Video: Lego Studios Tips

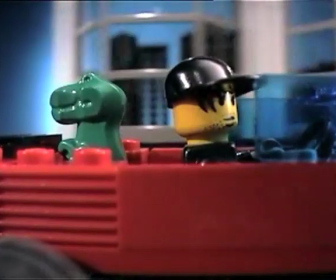A shot like this is done by attaching the camera to the Lego model.
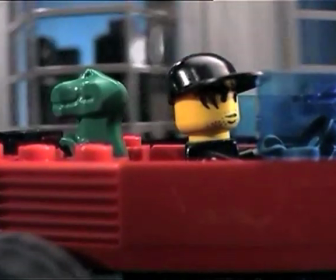Build the camera and the car onto the same base of Lego pieces and put two pairs of wheels underneath the whole thing.
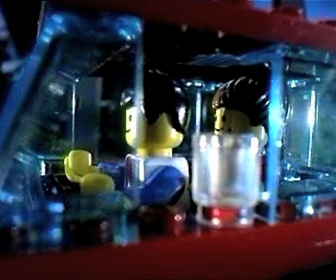By using the tracking function on the camera dolly, you can do a tracking shot like this.
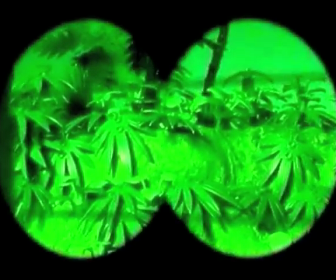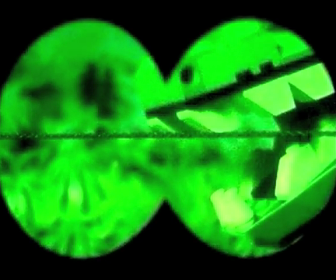Let's hold that there. You can make an image sharp or blurry by playing with the focus.
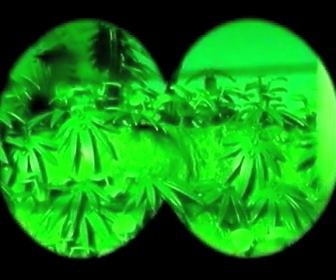The camera's focus function can also create dramatic effects. Looks great.
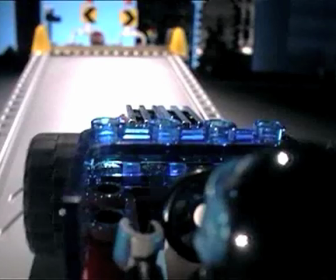By building the camera onto the Lego car,
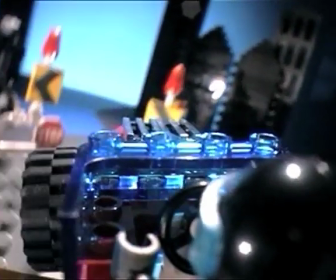you can capture the view from the inside of the car, as if you were the driver.
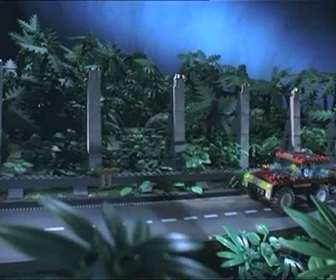You can create special effects by using the pictures from the library.
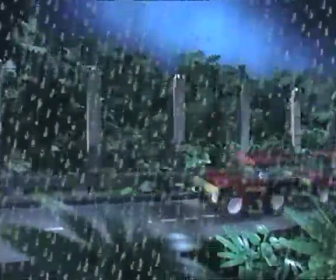This scene shows rain. Just add the pictures to the timeline.
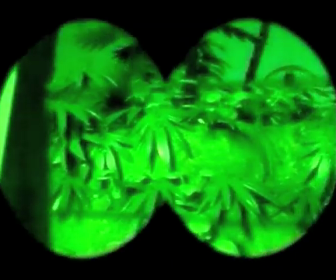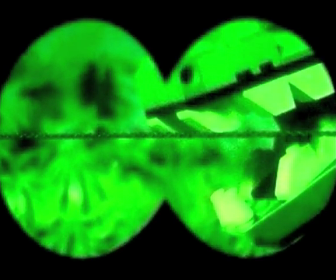You can create masks like this binocular shape by making a picture in a painting program. Save the picture as a bitmap file and import it to the picture library. Then you can put the picture over your clip to create a special effect.
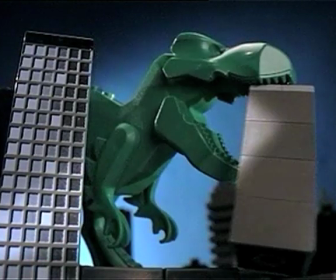This T-Rex looks gigantic.
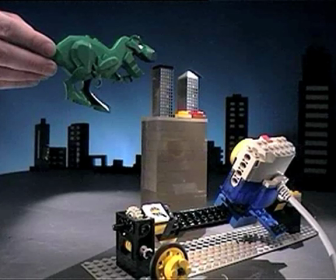If you put it behind the mini skyscrapers and shoot the scene with the camera looking up from below,
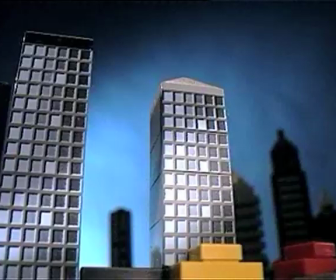you might have to lift the dinosaur up to exaggerate the size even more.
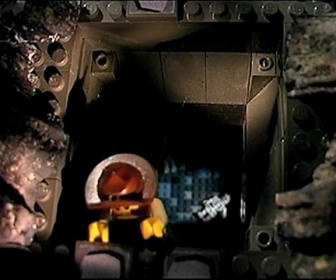You can safely shoot this scene of Johnny Thunder dangling over the edge of a scary deep tomb by just tilting the model like this.
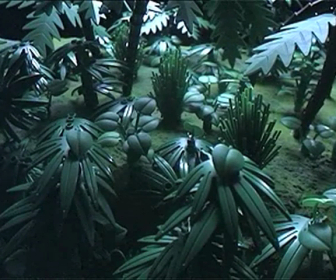How can you do that?
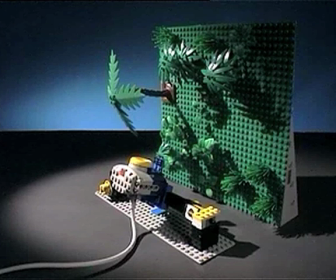Turn your model 90 degrees so it's on its side and put the camera at the bottom, pointing up like this. Now you can defy gravity and make a stick or some other object fly through the air.
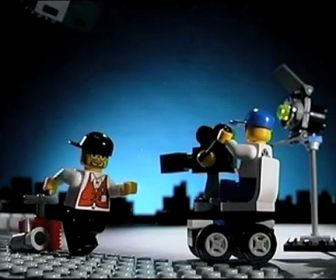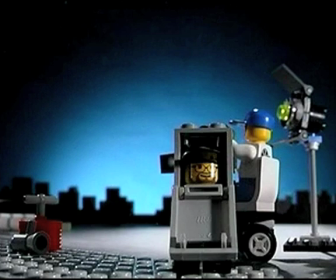Not everything needs wings to fly. Try using a piece of clear plastic.
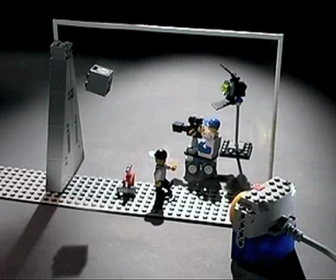Position the camera so that you can't see the edge of the plastic. Take the object you want to fly and stick it onto the plastic with a little modeling clay or double-sided tape.
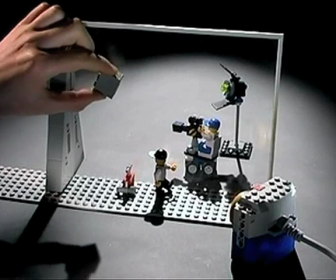Shoot a frame. Now move the object a little bit. Take your hands away and shoot a frame.
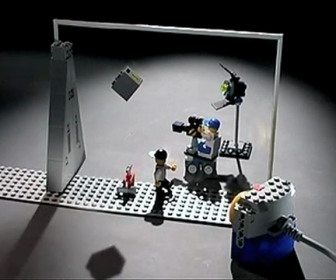When you play back the frames, the object will look like it's flying all by itself.
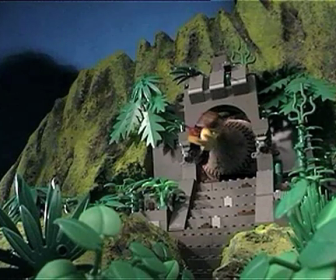Take a look again. Johnny Thunder seems to be flying, but he's really just attached to a string.
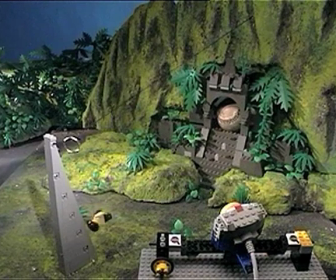The fast motion makes the string almost invisible.
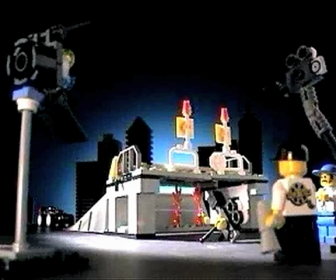You can get some dramatic flying effects by moving the racing car with a stick.
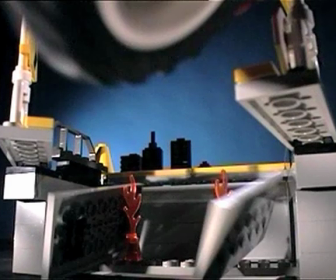Make sure you position everything so that the camera does not see your hand or the stick.
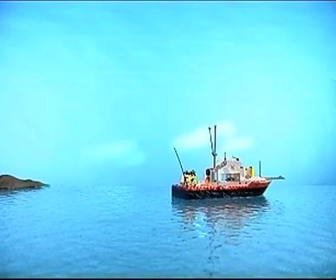You can create all kinds of different moods in scenes just by picking music carefully. In the first clip, you will see a nice, calm day out fishing.
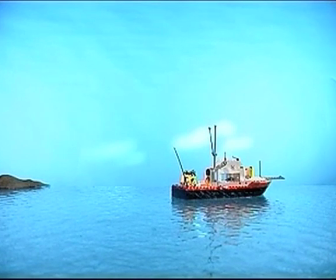And in the second clip, you know something really scary is about to happen.
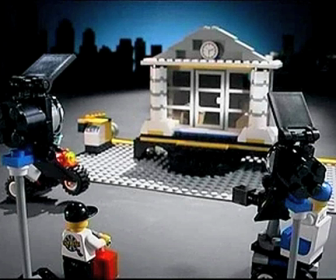Try to time sound effects to match the action. And remember, if you add too many, your scene will just be confusing.